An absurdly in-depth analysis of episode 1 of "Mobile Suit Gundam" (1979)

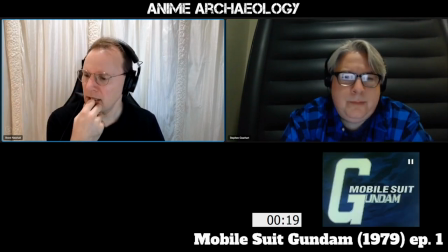[4:06]
yeah cornea yeah yeah now i'm not sure seeing this fade in so this is on the original uh dvd release in in america um
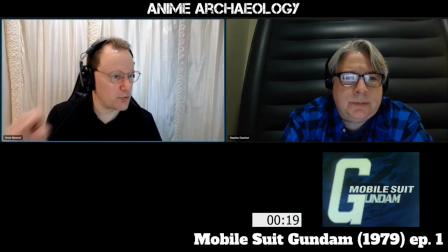[4:17]
that gundam is definitely original title i'm not sure if that mobile suit was original it looks like it's original to the the print so i think they originally meant
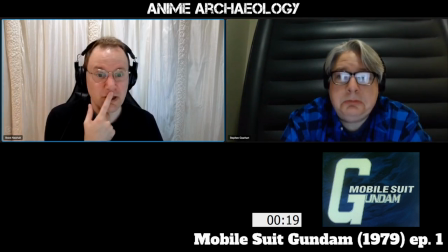[4:28]
this to be, you know, full English title, which is unusual. Wow. Okay.
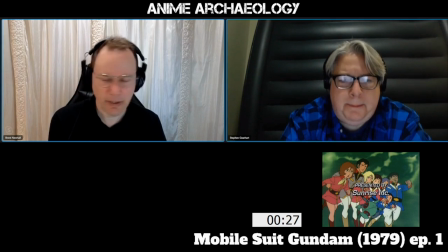[4:34]
Alright, so pretty typical opening here so far. You know, entire crew sort of showing all there.
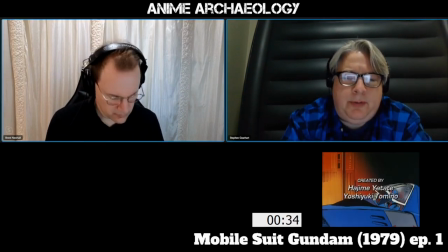[4:43]
Actually, did you see that? Which one? So if you rewind and he shoots the gun, there's an actual casing that comes out.
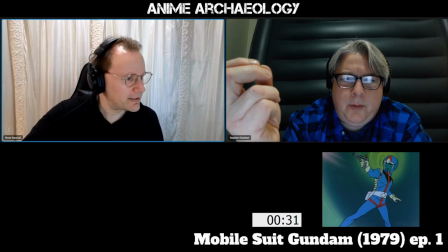[4:51]
Interesting. You're right. Yeah. Let me see if I can show you.
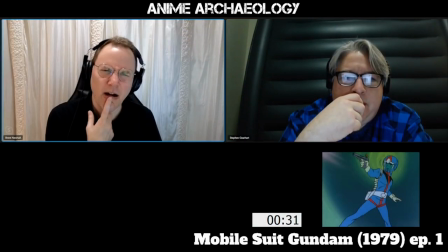[4:59]
Do you you think that's like in well the rest of their guns like that or are they all like blasters
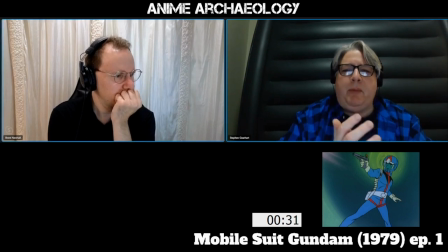[5:08]
well you see that's what i thought too i thought i thought that would be mostly blasters but this would definitely be um i don't know it's it's kind of hard to say a
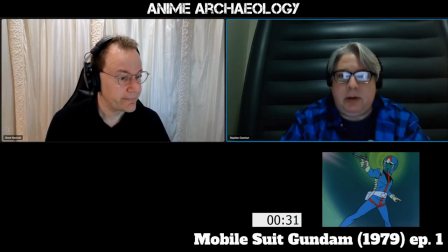[5:18]
nation that was you know so anti-war that we would see this yeah you know this kind of thing and that little minute detail of the showcasing coming out and you know picking up on that and for some for some people that would be natural and you wouldn't even even notice it um
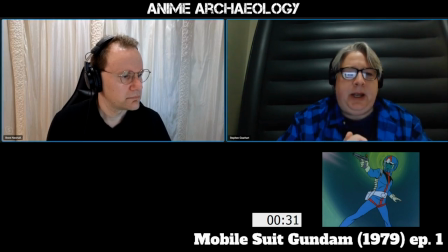[5:35]
but yeah it kind of you know it it speaks to what
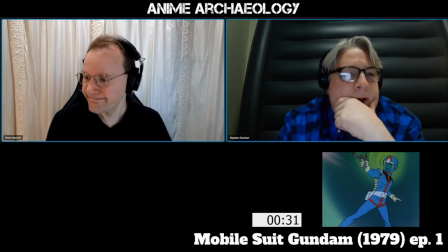[5:40]
kind of weaponry we're going to see it later on i guess and it is kind of from that period you know you've got um um loop on the third uh you know maybe five years prior to this so um you You have that greater sense of realism to anime now.
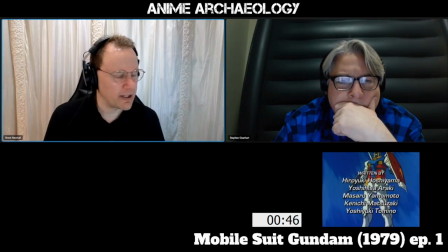[5:58]
Right. I wonder. Yeah. I do wonder in this opening, we've got all of the shots of the various mecha.
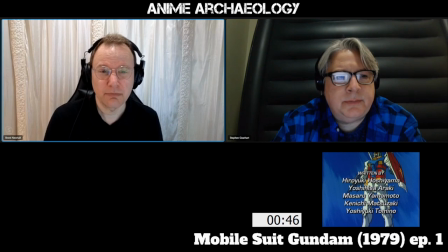[6:05]
Right. I wonder how much this is a toy commercial in the opening credits.
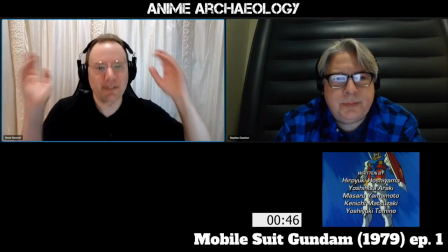[6:11]
Like how much. Right. Okay, the opening credits have got to showcase all of the toys you can buy.
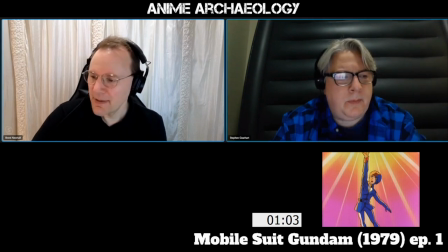[6:16]
I don't know. Now, I have to say, this is a weird shot. Yeah.
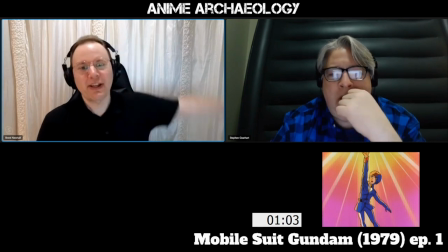[6:23]
you know main character throwing his arm up in the air it's a very
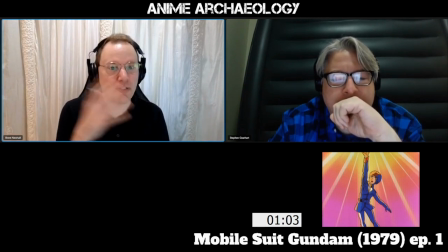[6:29]
joyous shot in it but it's a very abstract shot so it's odd with all the other shots we've had in here which are very much just you know the characters on an abstract background which is kind of them you
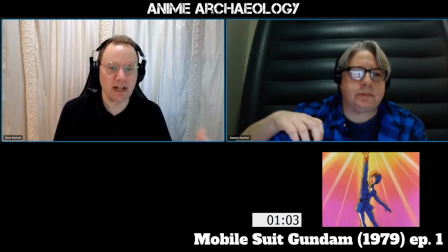[6:38]
know around and obviously not meant to be too indicative of a real scene but this is just very i don't know
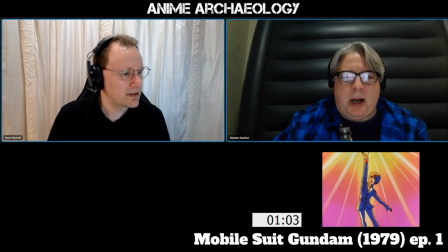[6:45]
symbolic but i don't know what the symbol is well goes at odds with the previous shot of him shooting a gun.
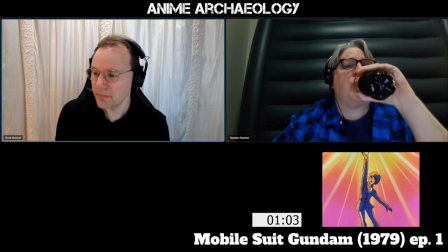[6:53]
Yeah, you're right. Also, interesting having the...
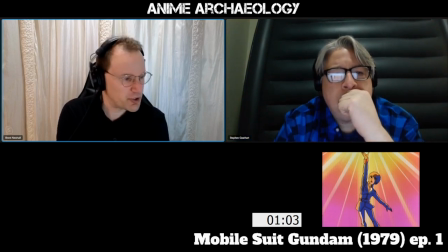[7:03]
I don't know. Is he reaching towards the future, maybe? I don't know. Hopeful? Definitely hopeful. I mean, he has a positive expression on. We'll zoom in a little bit.
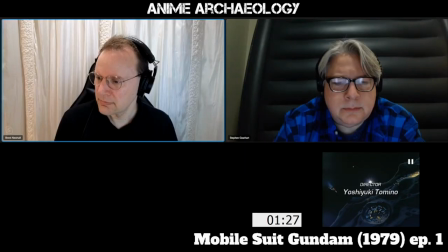[7:15]
Huh. I don't know. Also kind of interesting here...
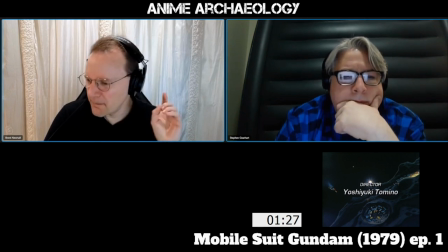[7:19]
I mean, we've both seen this show. we both know what's happening here um is that elbow a coup is that the
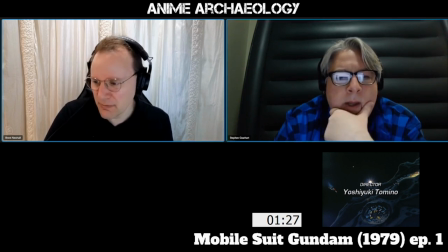[7:27]
moon what what is that behind them doesn't look like i mean maybe it's the moon is it yeah is it loom is i mean that's
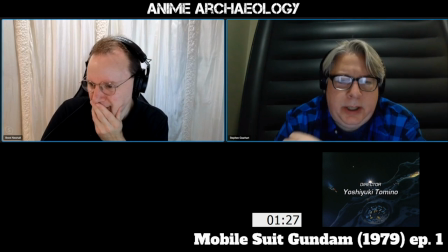[7:36]
kind of weird i mean well i mean you know they're inside their craters um
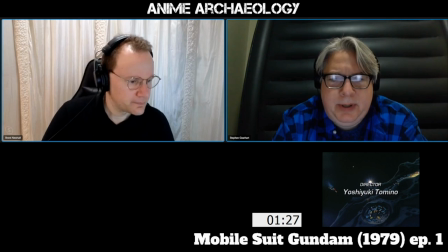[7:41]
you know that kind of thing going on but yeah is it it
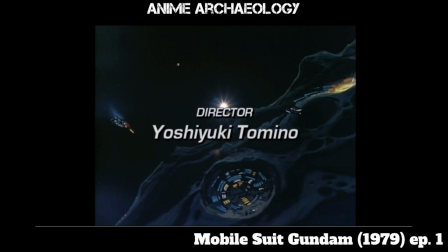[7:47]
doesn't feel like the moon it feels like something else yeah it feels like an asteroid of some kind yeah and it's just kind of strange to have like I don't recognize that background so
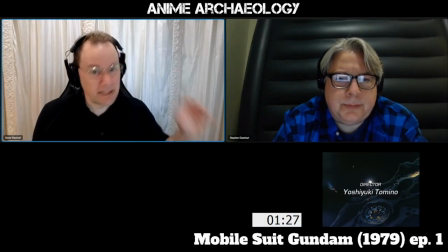[8:01]
it's not like they needed a shot and so grabbed you know a background
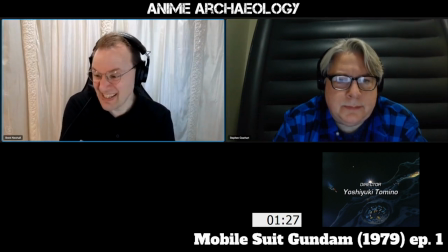[8:06]
from somewhere it seems intentional and it also is possible that it's just something that they had some concept they planned for the show or some base that they never got to right
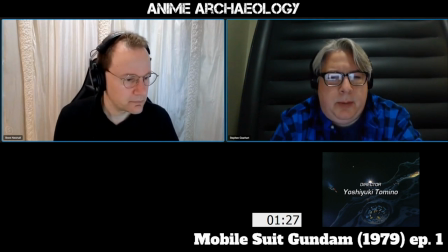[8:17]
Interesting. Well, if you notice right up in the upper left quadrant, you see that one dot up there.
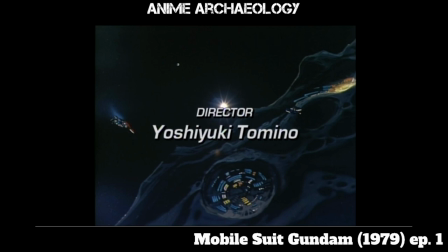[8:24]
Yeah. Would that be the moon? And just kind of give you an idea of the scope? Oh, is that Earth? Or Earth, yes. I don't know. I literally can't tell. Also interesting that they're implying, and again, got to be impressed by this.
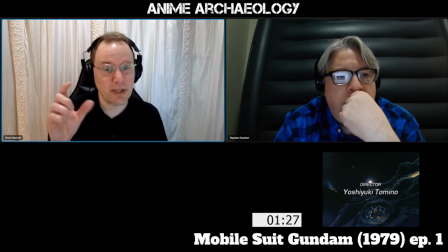[8:42]
They're implying that because we can see the sun, it's blocking out all the stars.
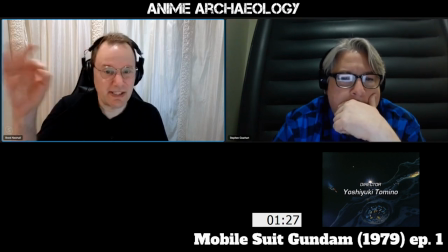[8:48]
yeah um and look all we can see is that is you know moon or earth whatever that is
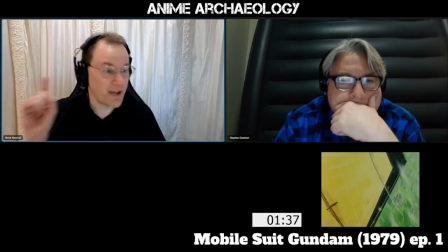[8:53]
huh that's kind of cool okay so we've got to talk about this yeah uh we got the
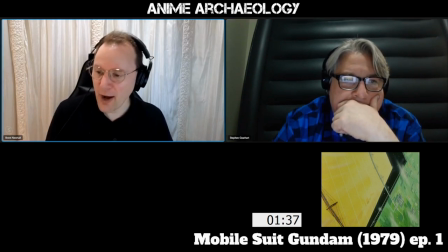[8:58]
classic opening credits sequence and i love how it starts with all this green and you're panning across this green and then suddenly you see this strange black um
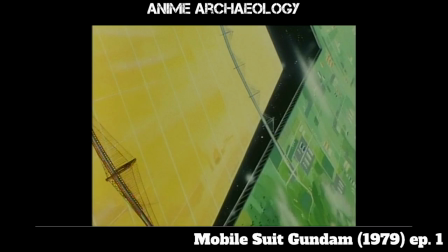[9:09]
break in everything uh and this angle I know when I first saw this, I was like, what am I seeing? This doesn't make sense. This doesn't look like anything, like, real. And it's only afterward you realize it's actually a colony, a space colony. Okay, well.
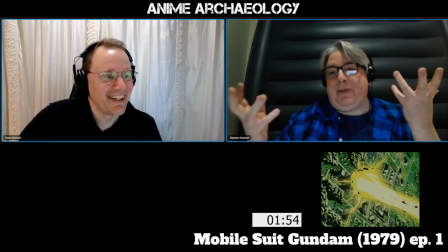[9:30]
So, like, I totally forgot this is how it started.
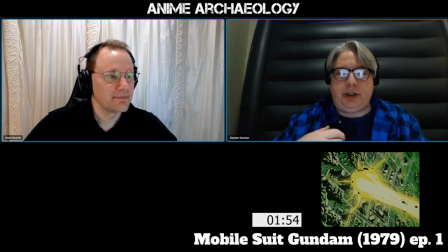[9:35]
My first reaction is, like, okay, so they're showing you this colony,
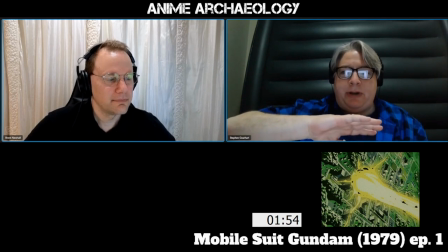[9:39]
and I think that as they're talking about it, I think what they wanted to show with the blackness of showing you, this is something in space.
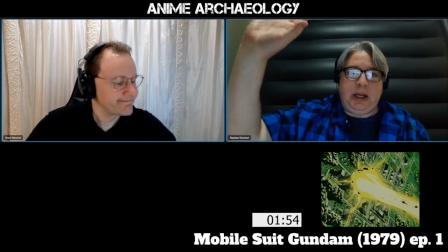[9:46]
And look at the curvature of all this. So it's making you think about why is this curving upwards?
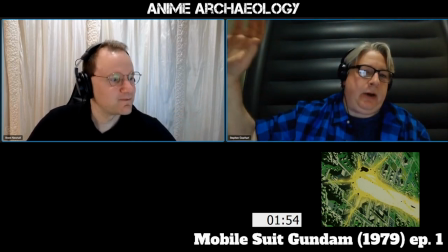[9:53]
Okay, this can't be on Earth. This is not on Earth at all. So what is this?
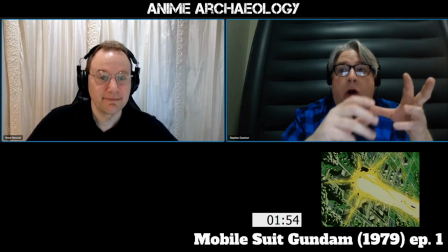[9:59]
And then they go through the whole thing of a very short exposition of saying, okay, man has gone from Earth to the stars, so to speak.
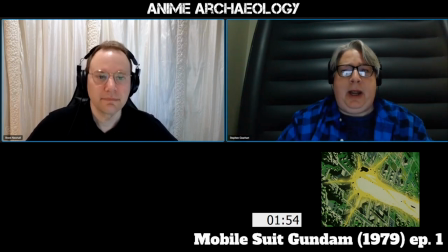[10:06]
And so this is how they live and how they die. And boy, wow. what great writing there, not just in the line itself, but, you know, and die, and then you see a giant explosion. But then also realizing it's a bit like the explosions in Evangelion, where it's not just a normal explosion.
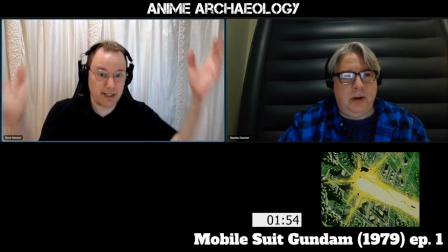[10:25]
You realize, wait, wait, this isn't just like a factory exploding. This is a beam piercing from outside. Yes, this is intentional. Yeah. And then it also speaks to kind of the fragility of a space colony, that if it hits with a weapon, it's over.
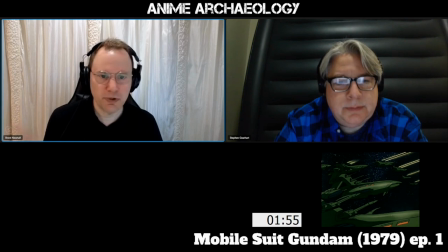[10:41]
Yeah. All right, so this is really our first shot of Musas and of, like, spaceships to speak of. We saw them a little bit in the background of the opening credit sequence, but it's kind of, you know, you're really seeing the mecca there.
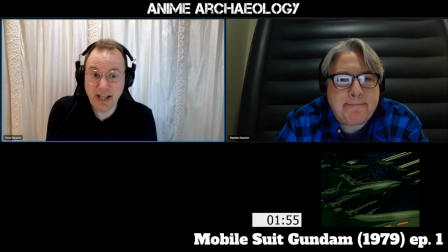[10:56]
Right. Interesting, the style here. It's definitely a very 70s style of spaceship.
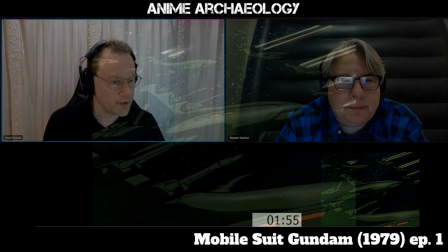[11:02]
Yeah. The curvature, the kind of sleekness of the ships,
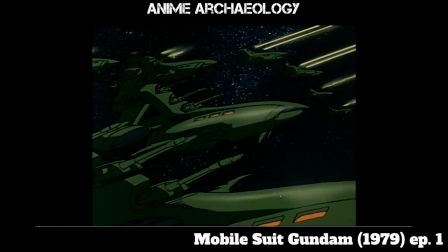[11:08]
It's kind of a World War II battleship merged with a spaceship.
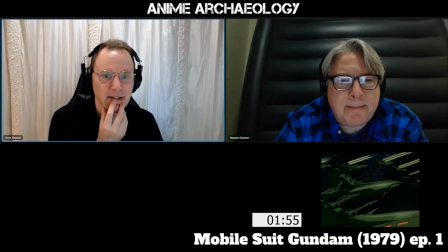[11:18]
And definitely one of the things that you don't see much of in later Gundam series. That particular visual style. Ship style.
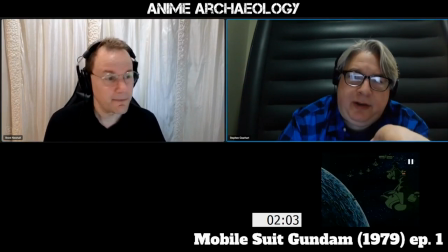[11:29]
Yeah. Ship style, yeah. So this right here is definitely a World War II image.
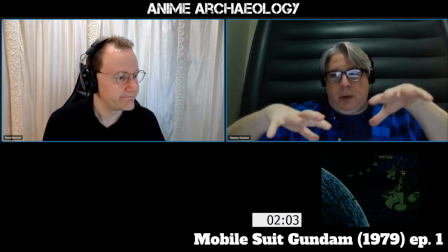[11:35]
I mean, that's just, you know, that's the, you see this in newsreels of the Japanese Armada moving through the ocean.